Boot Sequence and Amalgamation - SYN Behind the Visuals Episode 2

Hello everybody, welcome back to the channel. We are about to get into Behind the Visuals episode 2. In this video, I'm going to primarily go over the very first scene, and just kind of dive into everything I did in it, show you that it's pretty simple, and just show you exactly what I did for it, the different methods I used, what I was going for, all that fun stuff. And I think it's a pretty quick scene, so we might have time to get into some of the first scenes of the track Amalgamation as well. This first one is just that opening scene for the track Boot sequence, which is pretty short, so let's get into it.
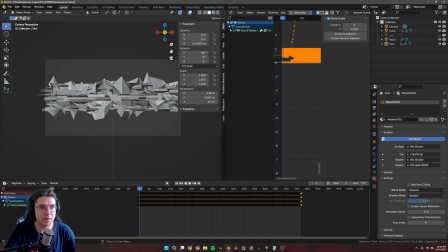(0:42)
Alright, this is the project for Boot sequence. This one it's only like a 30-second track because it's like an intro build type deal, and so I really only needed one scene for it.
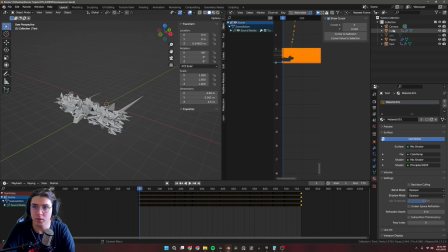(0:54)
If you look here, it's pretty simple. We just have a cube, some geometry nodes, or that's a cube that I use for geometry nodes, a plane, which is actually what the geometry node stuff is happening on, and then some text.
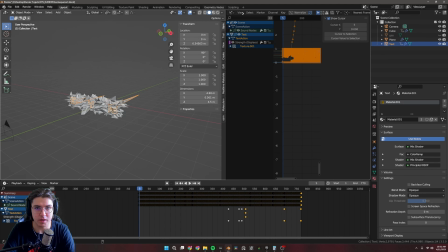(1:10)
That is literally it. And I'm going to clean up my viewport here so you can see everything better.
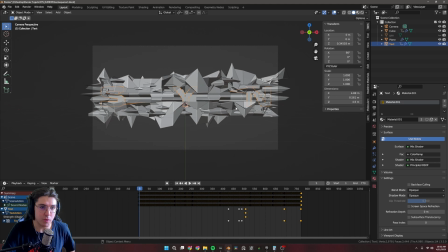(1:16)
But I exported this twice because I needed one for the YouTube version and one for the full triple widescreen version for the actual show. So I had it saved as this.
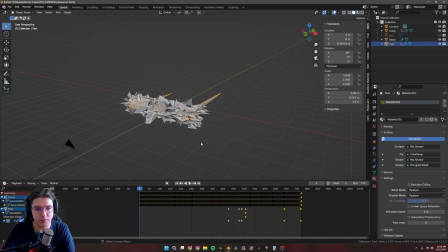(1:28)
And if we look at it here, it's really just a couple of simple elements.
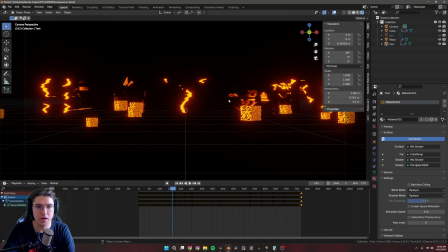(1:36)
And let me put it in like rendered view real quick for you. So essentially, we just have three things.
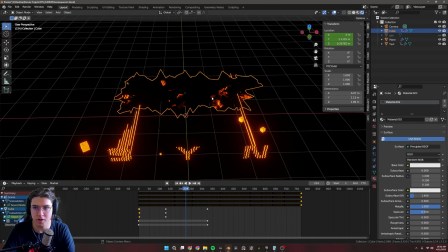(1:45)
We have this cube, or what was formerly a cube back here.
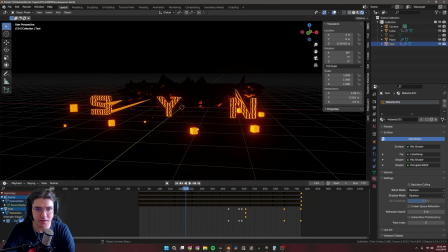(1:50)
We have the text, and we have these cube guys.
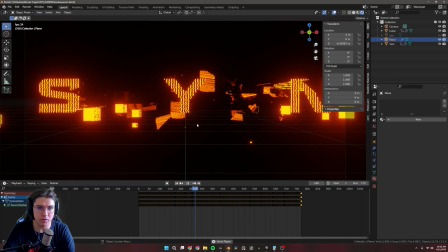(1:54)
And I thought it ended up creating a pretty interesting little visual here,
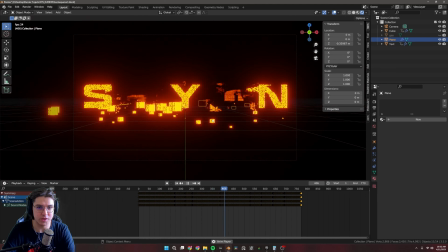(2:01)
especially when I get the color switch in 1 second. Here, wait for this. I like this part.
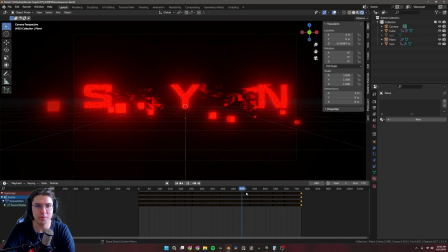(2:08)
And then right now it's glitching, of course, but yeah, then it comes back as red, and then it comes back again as orange.
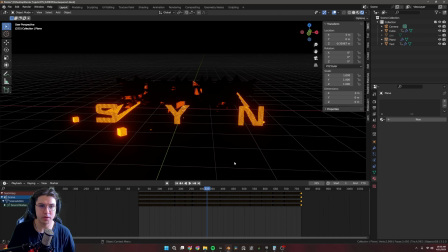(2:17)
So like I mentioned previously in the setup video, like just focusing on the colors here help make it easy. Also, if you're doing text in any of your visuals, it's good to have like a font that you keep coming back to.
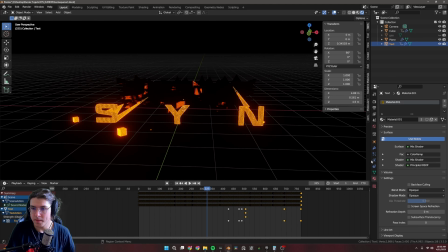(2:31)
I am using, let's see here, the font I'm using, oh, this is a mesh now, I believe, but it's called Recharge. I got it off like one of the millions of font websites.
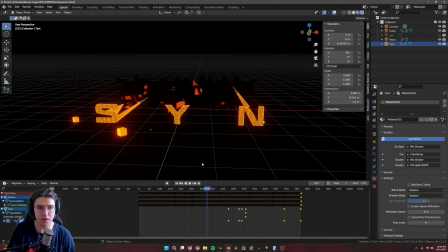(2:43)
If you're going to be like doing anything commercially, make sure the license on the font is not like a you'll be sued if you use this for a commercial project license. Be careful there. I doubt I'll ever get enough views or listens or anything for that to ever be a problem, even if I accidentally did do that.
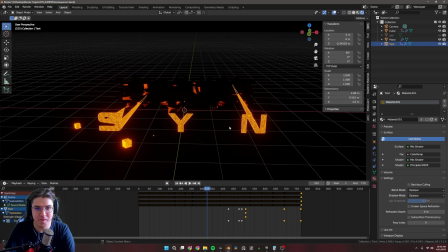(3:01)
But, just in case, be careful out there. So I'll start with the cube because it's the simplest element by far.
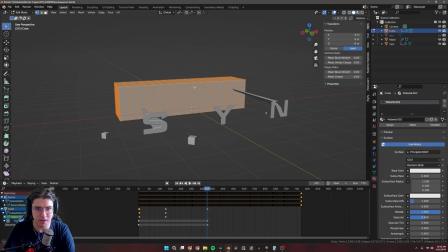(3:08)
This is what it is. Going into edit mode, it's just a stretched out cube that's been subdivided a lot with a displacement modifier on it.
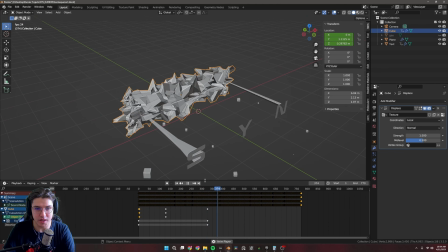(3:18)
And as you can see, it is just animating a bit. I have the amount of the noise texture just kind of making it do weird shapes. And one thing I use these strange cubes and shapes for a ton
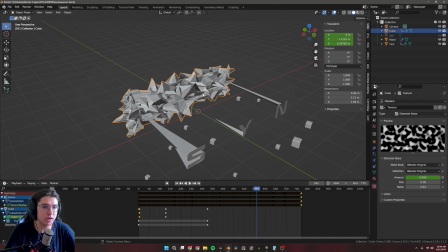(3:33)
in the visuals is I don't really use them for how they look exactly.
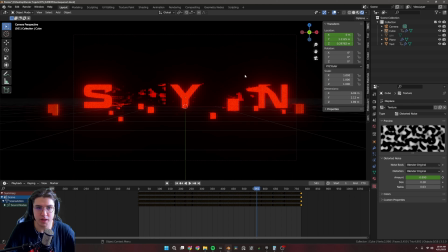(3:39)
I use them more for reflections, because if you go into here, it's kind of hard to tell there's even anything back there,
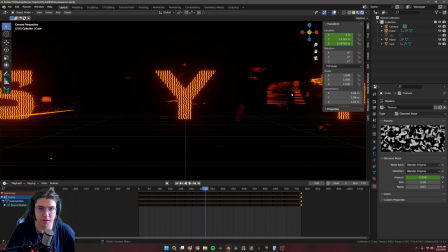(3:46)
but it creates all these weird reflections that occur, which I really like and I think looks really cool.
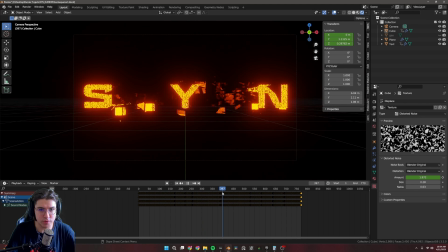(3:53)
So that's mainly what I use like displacement a lot for, and making it animate is so that you get a bunch of strange light bounces throughout the animation, because it makes it seem more glitchy, which is something I was going for personally, more kind of abstract and weird, which I really liked.